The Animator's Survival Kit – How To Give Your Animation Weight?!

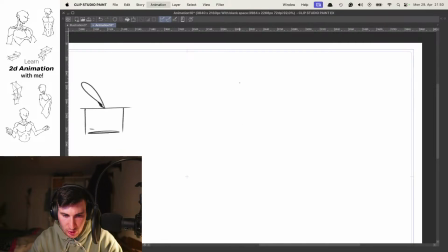Super cool.
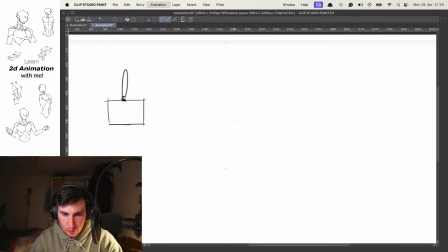So he's flying to the front. And yeah, we can do that with all different kind of things.
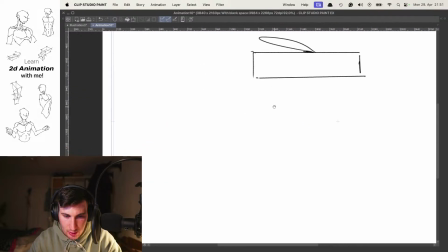But yeah, I think it's a cool thing to remember how we can move fabric to the front,
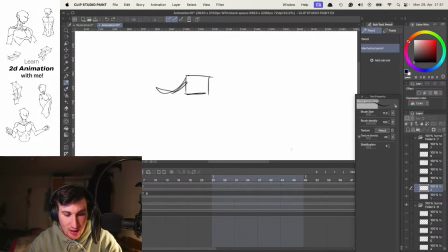and also thinking how much weight has an object and how much does it make sense to move something
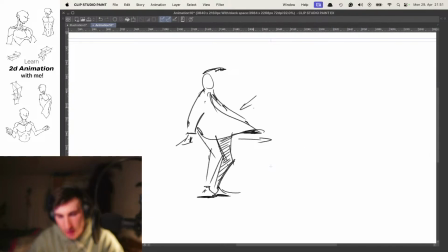move something to the front. For example, if this coat here is a little bit more lighter, of course it can fly a little bit more to the front.
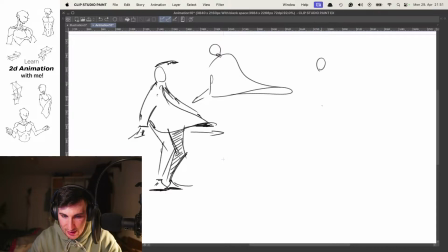But if it's more heavy, maybe it makes only sense that it's only going a little bit to the front. Yeah, depending on that. So things can be important when animating.
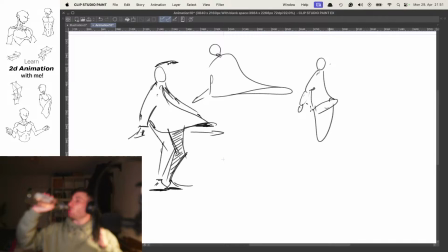Super cool. With that, I would say we make a quick break, around 5 minutes, maximum 10, I think, but yeah, less, a little bit more short at the break.
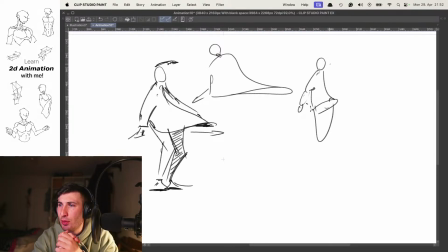And then see you in a couple of seconds. Cool, cool, cool.